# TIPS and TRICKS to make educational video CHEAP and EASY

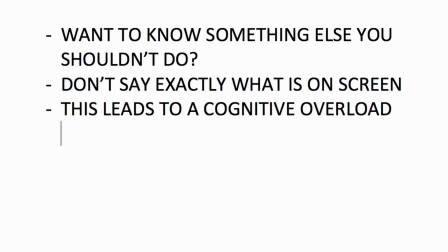[4:07]
This leads to a cognitive overload, and you don't need me to say it if you can already read it.
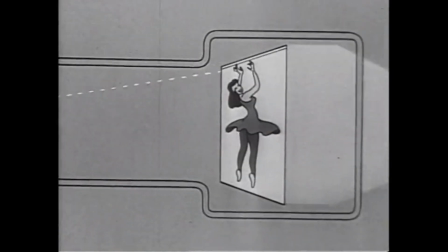[4:12]
Now let's talk about accessibility or appearance. What can you do to make your video watchable, even if you have a small budget and don't have access to a studio like this? Sound is more important than video. Good sound can improve the overall quality of a bad video. But good picture and bad sound just doesn't really work as well.
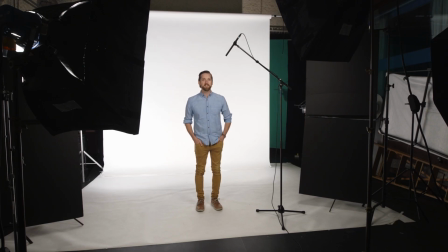[4:34]
Now let's take a look at some shots of my friend Dave that were shot cheaply and on the fly.
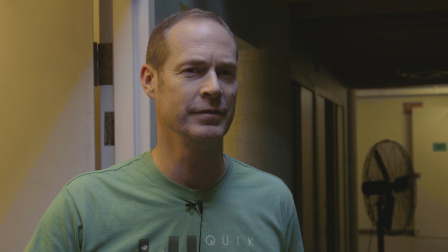[4:40] My name is Dave.
Dave here is being lit by daylight and indoor light. Cameras pick up daylight as blue and indoor light as orange. Try not to mix these up. Choose just one. My name is Dave. Here we see that Dave is standing in front of books.
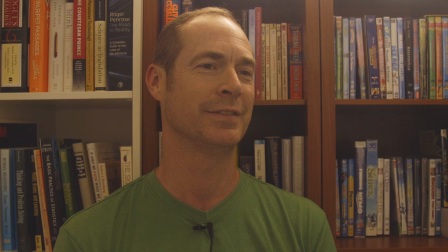[4:55]
Books don't make you look smart and can be distracting, especially if you can read the spines.
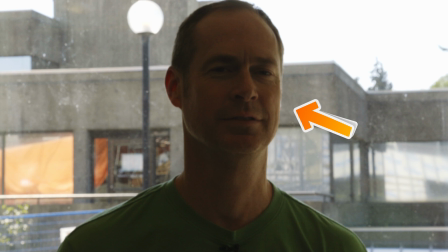[5:00] My name is Dave.
Here we can't see Dave. That's because he is being shot backlit by the sun coming through the window.
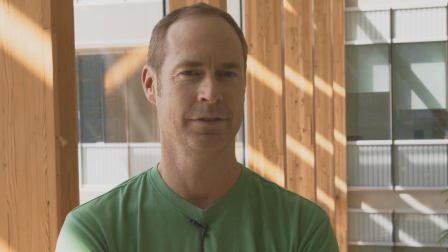[5:07]
Don't do this.
My name is Dave.
Here we can see Dave, and he is being lit using the sun only, but from the side. There's also a nice depth to the background of the shot. There are no lights or studios used here. This is one of the best and cheapest ways to record a speaker. And there you have it. The goal is to do the best you can with the budget and the time that you have, and hopefully your video will be effective, have longevity, and achieve the learning goal you set out with. Please subscribe, like this video, and read the description to find out more information and resources to help you more with the technical bits. Remember, plan, keep it personal, and sound is more important than video, and your video is going to be great.